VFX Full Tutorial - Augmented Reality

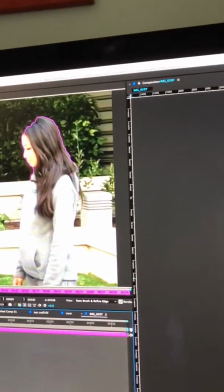So what we gotta do is go to that frame
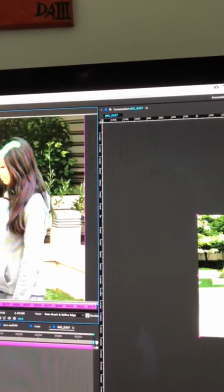and then redraw what we want to have in our selection.
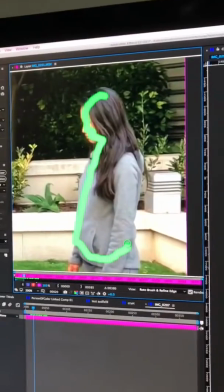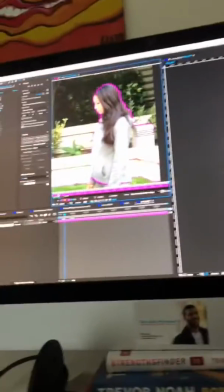Great, and then Option, subtract, and subtract.
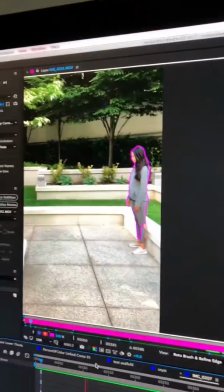Step is a little tedious, but I went through every single frame. I went through every single frame and rotoscoped the subject out very roughly.
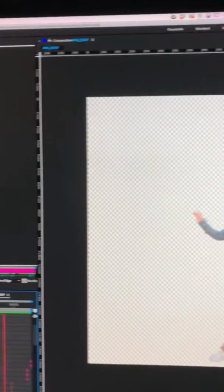What rotoscoping is it's when you separate the background from an object.
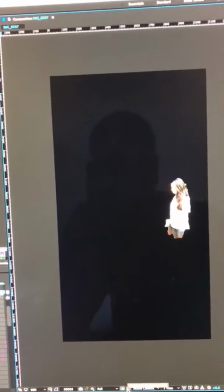And so
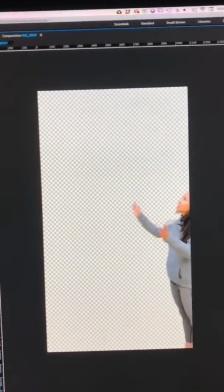this is gonna allow us to light her in accordance with the way the crystal is spinning in front of her, because the light should be different on her.
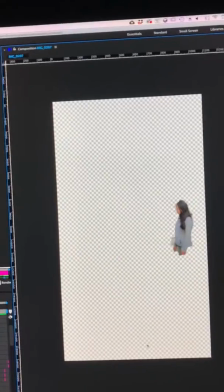It shouldn't be even and consistent like it is normally. So we got a rotoscope route, she is.
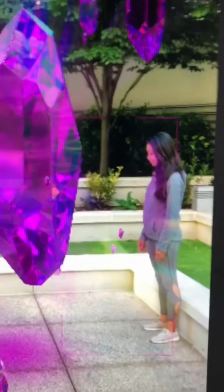And it's okay if it's rough. Now that the character is masked, we can have light affect just her as the subject and not the rest of the scene.
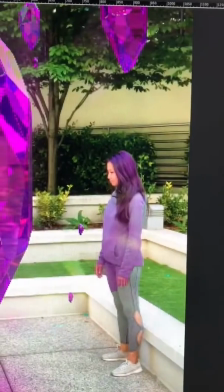And so as we play forward, this is gonna add a lot more realism to the shot because we have that mask,
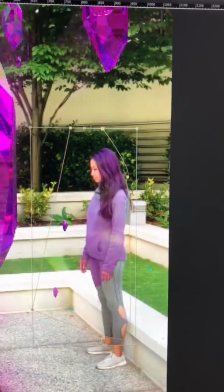and we'll still need to animate it every once in a while. Every few frames, we'll need to move this mask.
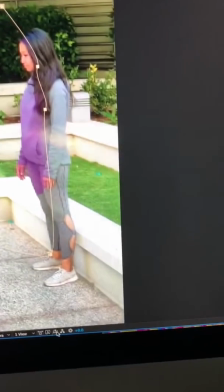I only want the purple light to really be in the front of her face. I'm gonna change this to a final resolution so you can see the render there.
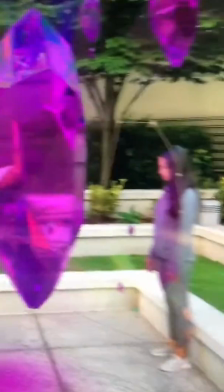And so what we'll do is as we go through the video,
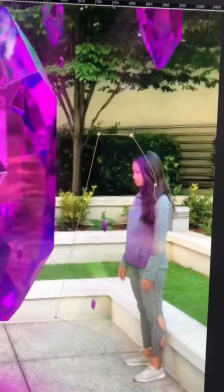we'll need to move that mask so that the front of her face is always kind of placed into that purple.
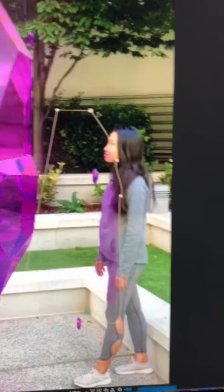Like right here, I might move it a little bit further back.
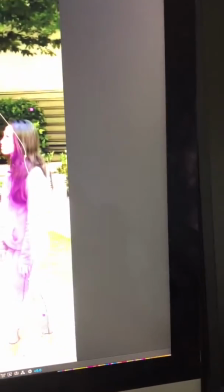And I might even take one of these points here and move it all the way down.
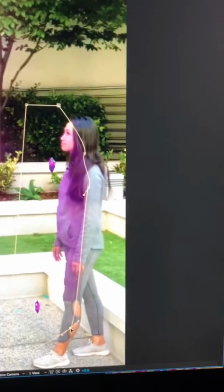Oops, we're getting a hard line right there, so maybe we'll just bring it up.
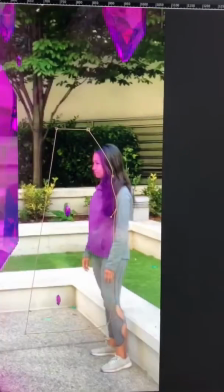And so you'll see that this thing kind of animates with her
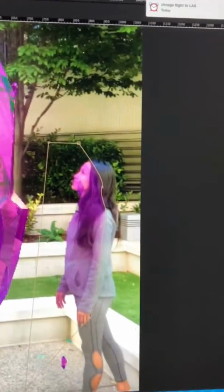to reveal purplish color.
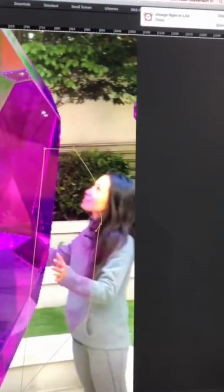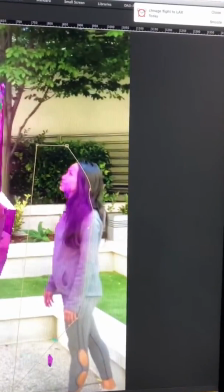And it's not going to be perfect. I'm not trying it to be.
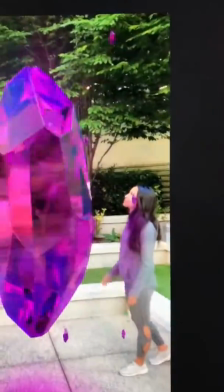Once I'm done with the general positions, and the result that we get is we get some purple light that only exists on the subject,
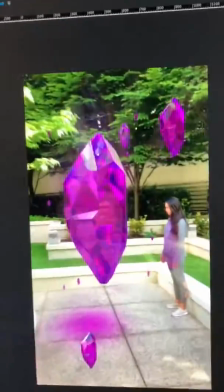which is very useful for kind of making this seem like it's having a larger impact on the environment than it actually was. That's pretty much the whole process. Start to finish, you know, you gotta start off with getting a nice tracked footage. You wanna track it in After Effects, then you're gonna export that tracking data right out of After Effects into Cinema 4D. That's where you'll do your 3D modeling, your sculpting, your positioning of objects, your lights, your textures. And then when you're done with that, you're gonna export ideally just the objects from Cinema 4D and bring them back into Adobe After Effects to composite the 3D objects onto the original footage. And that's where you can do some lighting adjustments to the footage, and then you combine the two, add some music, and you're done. Thank you so much for watching Creativity with DA3 Live, and let me know if this tutorial was helpful. I'm gonna be doing a lot more visual effects that we're gonna combine with real world footage. So look forward to that. And thank you so much for watching. Bye-bye.